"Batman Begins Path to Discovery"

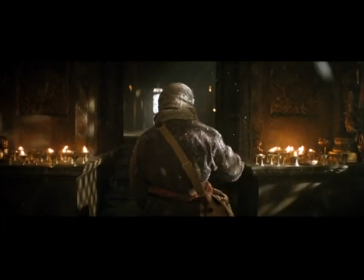for Bruce Wayne's story to be sufficiently believable,
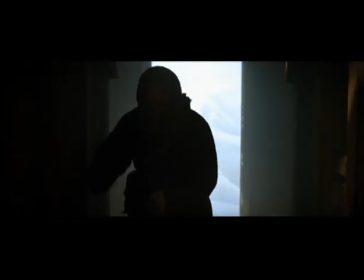sufficiently epic, I felt it was very necessary in the early stages of the film to have Bruce Wayne disappear,
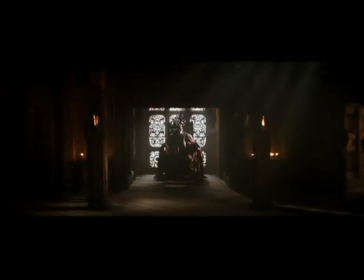as indeed in the history of the comic books, it's clear that he disappears for about 7 years or so.
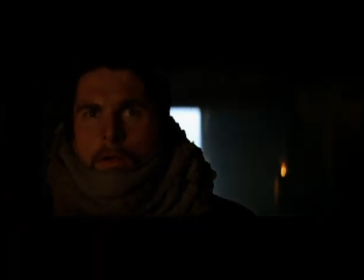Ra's al Ghul.
That, to me, is a fascinating concept, the idea of this heroic figure who, as a very flawed character, a very human character,
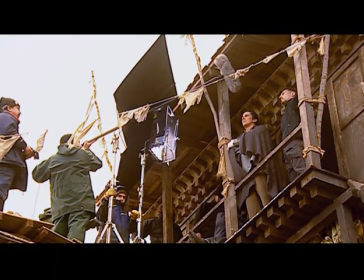leaves the place that he's ultimately to return to and travels and learns and then returns as a changed person.
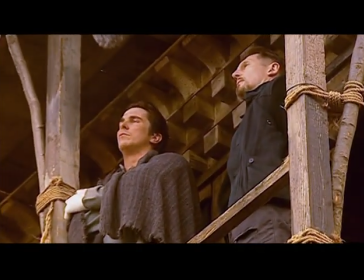If I hadn't been scared, they would still be alive. And do you still feel responsible?
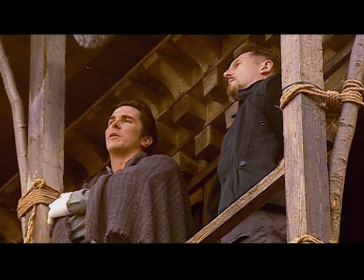My anger outweighs my guilt.
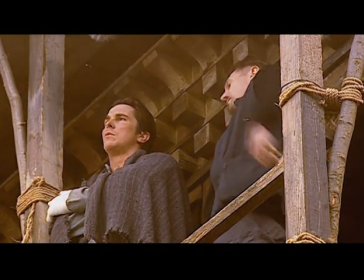Come.
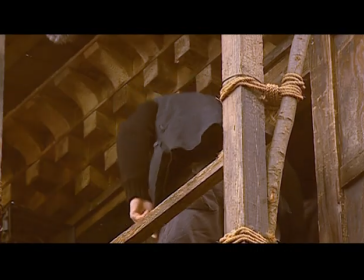Oliver, back to one, we'll get safety on that.
We knew one of the biggest set pieces of the whole movie had to involve Bruce prior to becoming Batman, and it had to be an absolutely massive and thrilling sequence.
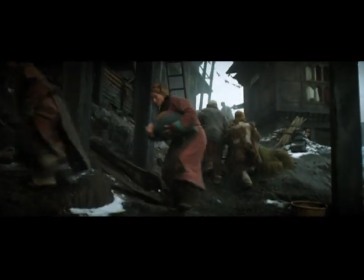And we figured if we could sort of get the audience invested in Bruce in that way, then it wouldn't matter whether or not he had the cape and cowl on.
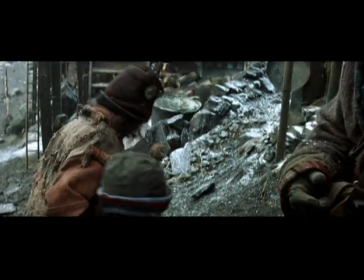You'll turn back. Sure thing, you'll go back. I want you to look through the camera, because what we'll do is we'll cheat here, we'll cut, because I'll have the other side as well.
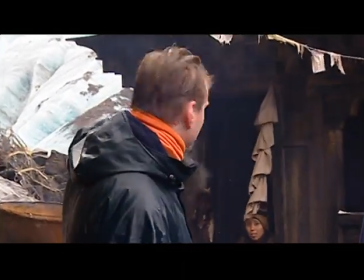Very good. Can't walk down that steep slope, apparently.
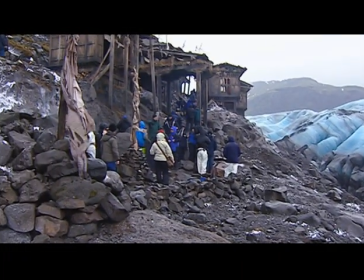We were determined not to have this film feel like it had been filmed on a lot, you know, on a back lot, on the studio lot.
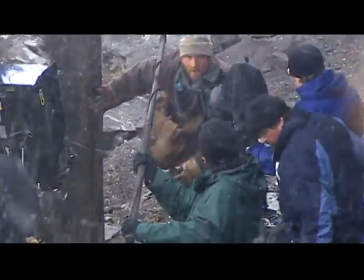We wanted there to be locations that would expand it, that would make the playing field and the canvas feel larger.
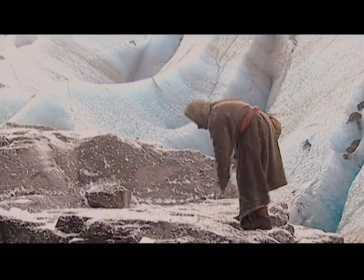He meets his rival. We obviously don't understand that till the end of the film, in a Bhutanese monastery,
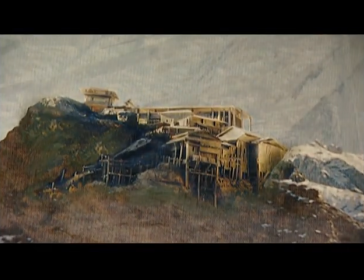so we wanted to place this monastery and the village he goes through on the way to the monastery in a really dramatic landscape.
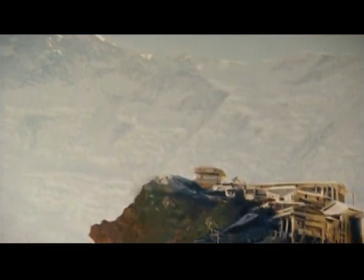Obviously, Bhutan's in the Himalayas, and we couldn't go there,
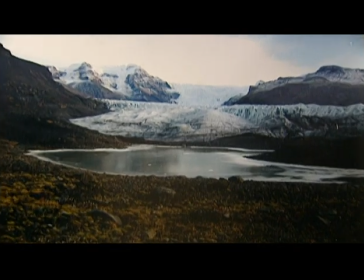so we were looking for a landscape you can film in above the tree line that isn't covered in snow or it can't access, which is always the big problem, and preferably we have a frozen lake and a glacier.
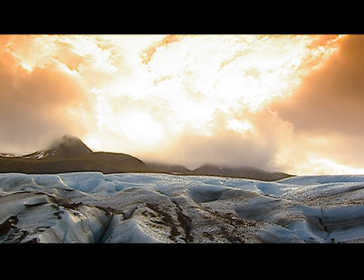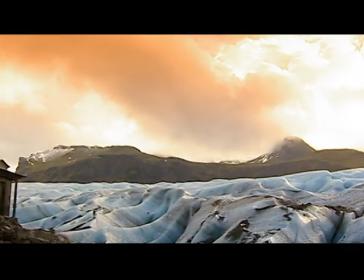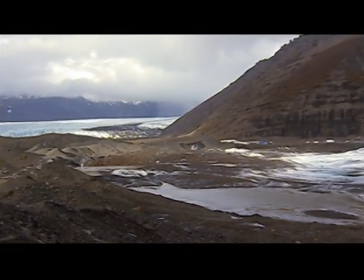You know, you're looking for glaciers that sit below 3,000 feet, which is, there ain't many. I think there's only one in British Columbia, so we didn't want to go that far. So Iceland, we went to Iceland, and there you go.
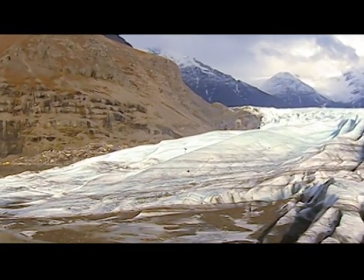Sea level, glacier, mountains, no trees, rocky landscape, felt like the Himalayas.
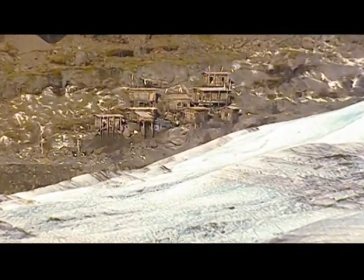So we built a village on the edge of a glacier, and we built the front doors of the monastery on just around the corner.
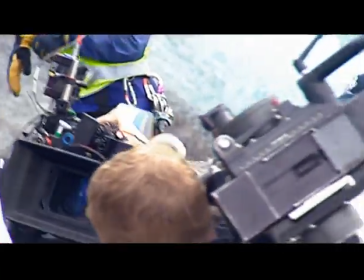We were there from January till March building it. You know, it's obviously in its winter, so there's not very little light.
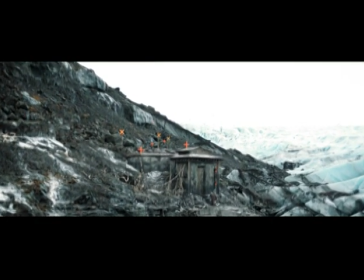Lots of storms, lots of rain. The monastery is being built as a miniature, and we're gonna put that in behind the front doors.
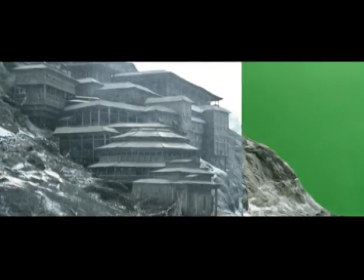So it's a combination of elements. The power of movies, you know, we can kind of go anywhere and sort of tame it for our use.
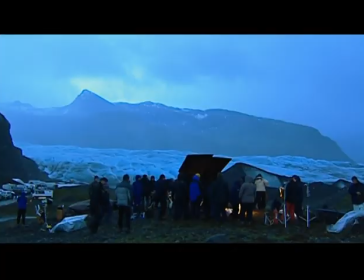It's strange to be in a section of the world where there wasn't a tree, and there wasn't the sound of a bird.
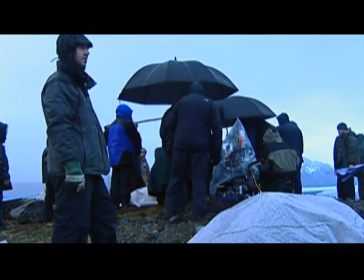It was kind of like a gorgeous Beckett wasteland, you know.
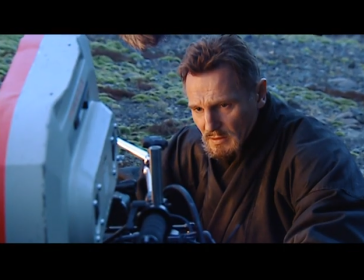It was beautifully dangerous.
You were stronger than your father. You didn't know my father.
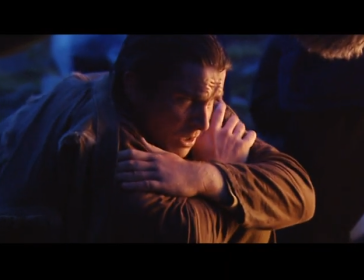I know the rage that drives you.
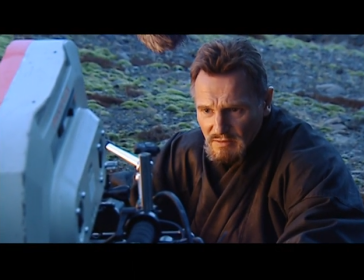That impossible anger strangling your grief until the memory of your loved one is just poison in your veins.
My thinking about starting in Iceland was I needed a frozen lake, and it was going to be gone by the end of February, so we had to start.